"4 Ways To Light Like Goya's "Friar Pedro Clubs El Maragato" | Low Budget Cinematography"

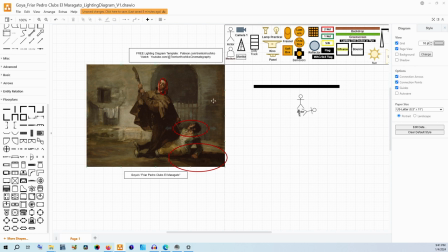So the first technique that I'm going to show you is just the cheapest way. we are going to take the sun and we're going to put it there and then
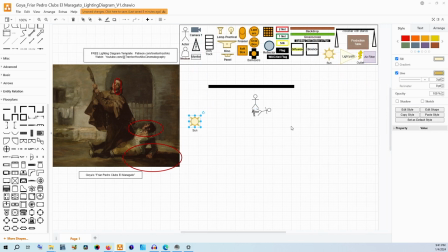we're going to go over here and grab a light path and basically the idea is that the sun from this direction is casting over just about everything in the scene kind of how the sun works isn't it from
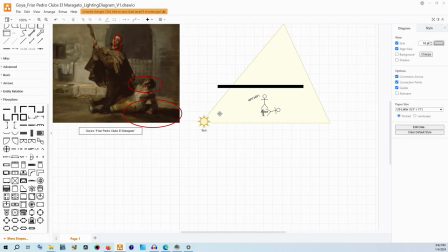this kind of angle pretty much in line with them not exactly necessarily in line with the friar but kind of just a slightly off angle from them so that we get the light on margaretto and the light
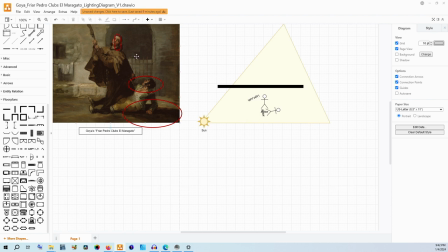on the fryer's right side which is camera left um it does wrap ever so slightly but really that shadow kind of tells us that direction is pretty much straight across behind him so that shadow would be somewhere right around here and you could basically do it with just this now at the same
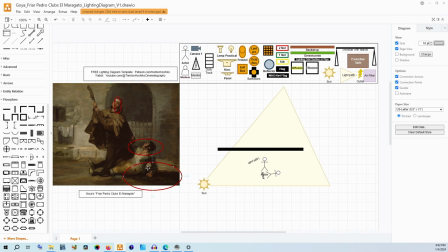time you're probably going to have this shadow be too dark and this shadow down here be too dark and you're going to lose detail on them and it might not look you know quite as defined as you might want now at the same time if you really wanted this to be very harsh
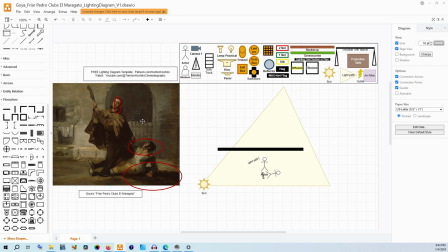lighting you could leave it that way but for my taste and preference I'm going to get a bounce card and we're going to bounce that sun right back at them and basically you know if you've ever worked with a bounce of any type before you're going to be just bouncing it straight back
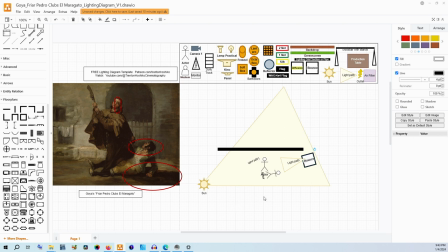in line with the sun maybe angling it slightly here we'll just put it right like this and the idea being that we're going to then be able to
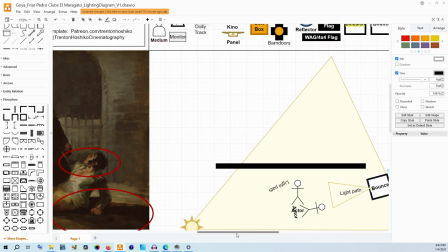fill in both the shadow on his face
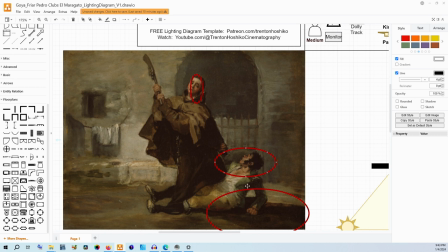and also fill in some of Margareto's shadow as well. So that way we're not losing as much detail in the image.
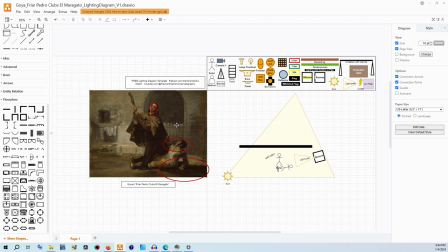And I mean basically you get the sun in the right position. This would take planning in terms of the time of day, location of the sun. You need to location scout and figure out where the sun was going to be on the day. But after that, all you need is a bounce.
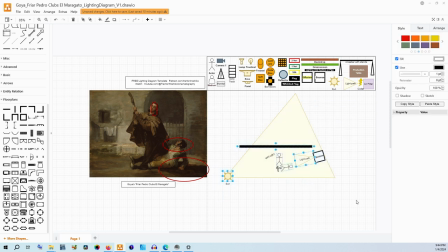That can be really cheap to actually do this. Now let's talk about if you want to have more control over your image because that's important to you.
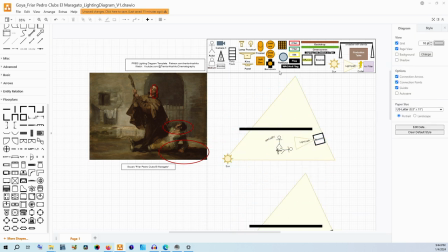You probably will still be able to use the sun, but you want to add in some of your own light. Now if you add in a not super directional, somewhat soft light to this image, you could do that with something like an Octabox.
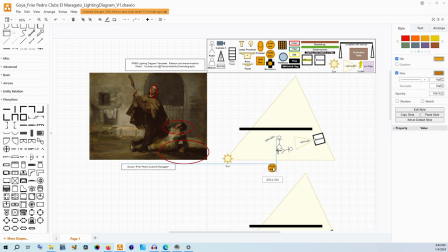and you can put that somewhat in line with them but just over enough to kind of wrap the look of the sun around them just a little bit to make sure that we're still getting details in the face but we don't need that source
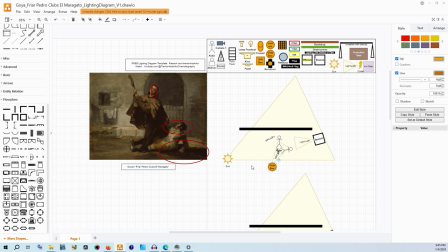to be so incredibly hard and we can wrap it around. Now this is a pretty cheap way to do it because you can get south boxes really cheap. A different way to do it is instead you could use a lamp with a fresnel
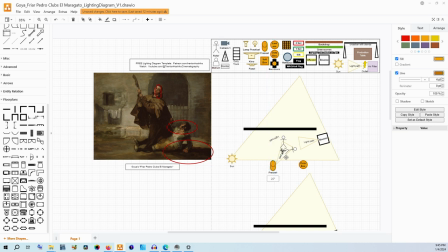if you wanted still some more of that angular type look to the face as if it was also coming from the sun you can use a lamp with a fresnel on it that could be something like a
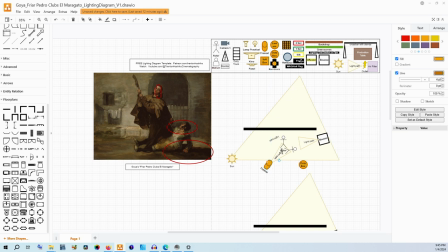gvm p80s that could be an airy tungsten fresnel that has an actual Fresnel built into it. It could be a lot of different options, but that would be if you're having a lens that's accentuating that.
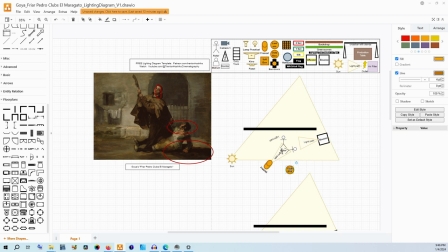Now, my way of kind of doing this is actually taking a little bit of both of these. Instead of just having either the Fresnel or the Octabox, I'm going to say you could have both.
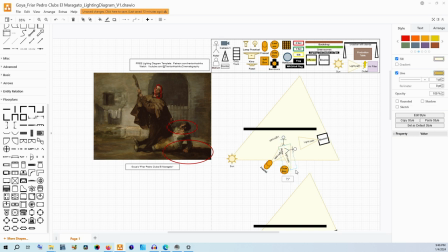So the idea here being that we are able to just further wrap the light around just a little bit.
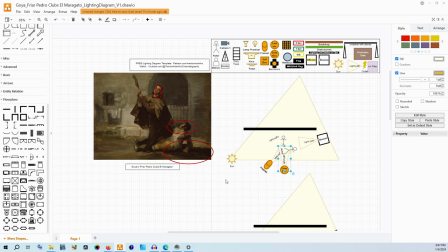The big benefit of having the Fresnel here is that yes you're using the sun's power but if the sun moves just a little bit your light's going to still be more consistent than not because you have that light with the Fresnel on here. You're still going to be getting that hard light look on the face where you were supposed to when you have to go back for another take five ten minutes later.
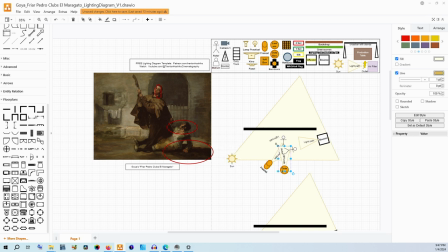Depending exactly on when you're filming this that sun could change a lot so you probably do need to do this kind of filming quite quickly. but by having our own light sources that we are controlling we do control the variables just a little bit so that if the sun changes in its position
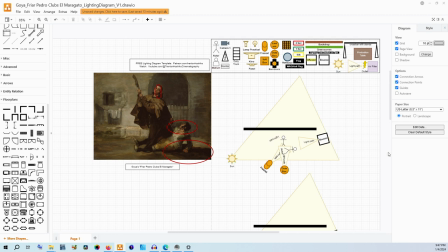even so slightly whereas here you might be able to see
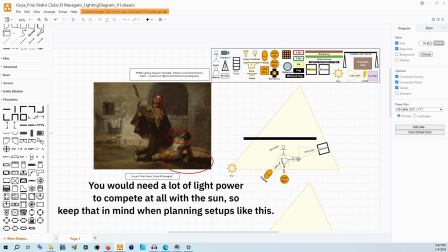it like really distinctly here we would have less of a change and more consistency between takes especially if you need to do multiple takes that are going to be spliced together we are still using the bounce to fill that in and so that's hoping that the sun does not change in position too much, but also it could be catching some of the light from the octobox.
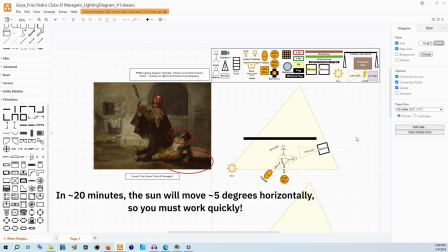It could be catching some of the light from the Fresnel, depending exactly on the position, but really the balance is still mostly there for the sun.
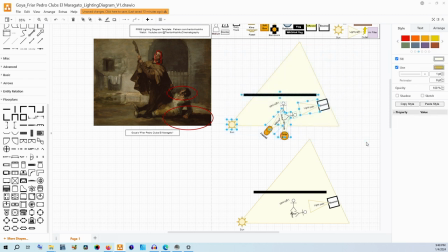If you had a lot more money and you really wanted to make this very consistent, but still have the sun,
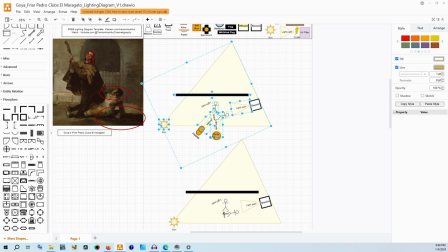you could put a large like six by six or 12 by 12 instead of the octobox down here to make sure that at least one side is always very consistently lit and then have a Fresnel or a more powerful HMI to actually create that shape in addition to the sun.
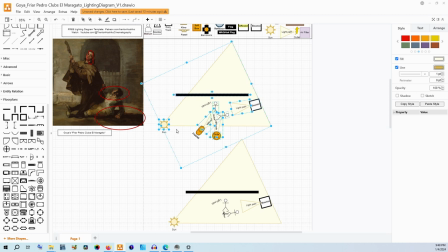That is possible, but that is distinctly a lot more money to have that kind of setup.
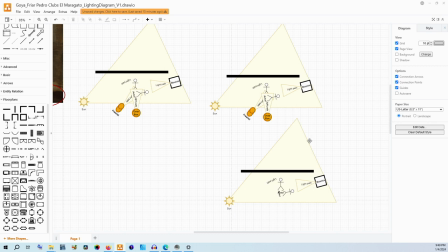So those are our two first options. We have the sun and a bounce, and then here we've added some artificial lighting with the Fresnel and the Octabox, and then the bounce is still there with the sun, but we have a little bit more control.
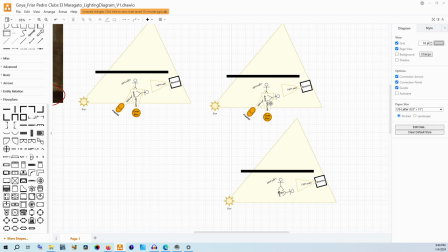You could do it with just the Fresnel or just Octabox, depending on your gear. It will just give you less control overall, especially if that sun does move.
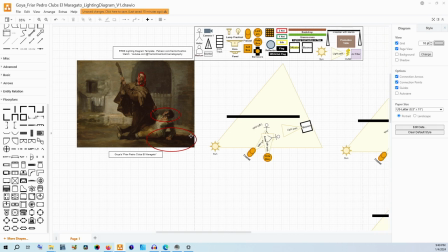Now, the other question I want to answer, though, is what happens if this is on a stage? What if we've made a background and we have our actors on a soundstage of some type and we want to do the lighting for this? Well, now without the sun, we lose all of our light.
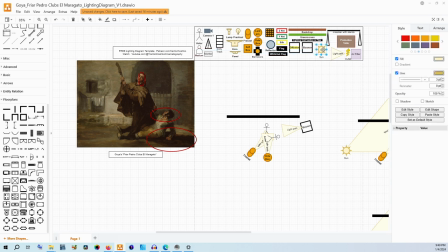and you'll be kicking yourself because the sun is the greatest free light that you will ever, ever get. But it is it is hard to work with and it's not consistent. So if you need to have consistency and you're working on a stage, this is how I would set it up.
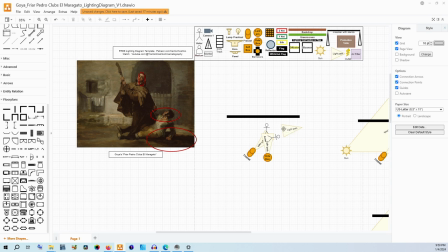So starting out here, we do want to have light coming from the side, but we'll get back to that in just a minute. We now want to replicate this look. Overall, we need to have enough light coming across to look like a shaft of sunlight that is coming across to hit them.
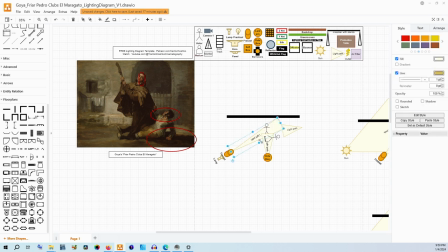So we're going to have our lamp with our Fresnel coming across, striking both of them just like this. That should create these shadows underneath the coat, these distinct edges, and some of that shaping to the face. The big challenge here is now we have to light this entire background.
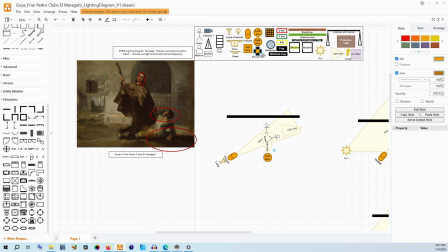If you're on a soundstage, you might have a lighting grid. if you're on like a theatrical stage that you've rented maybe like a community theater for example you're probably still going to have some aspect of lighting that is in the background because you're trying to replicate sunlight you really want this to be
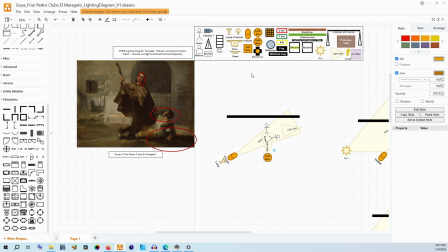just overall bright and consistent across as best as possible so you could do something like have a kino flow you could do one or two banks of KinoFlows coming from a
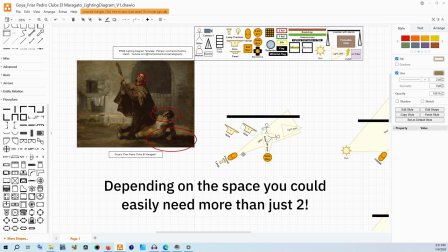top-down grid and having that light this entire background. That is something that could work.
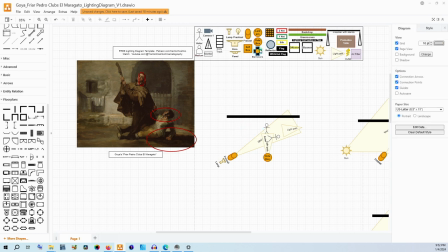If you don't have KinoFlows, if you don't have a grid, you could potentially get away with something like using multiple octoboxes with lamps coming from the same direction to light that entire background.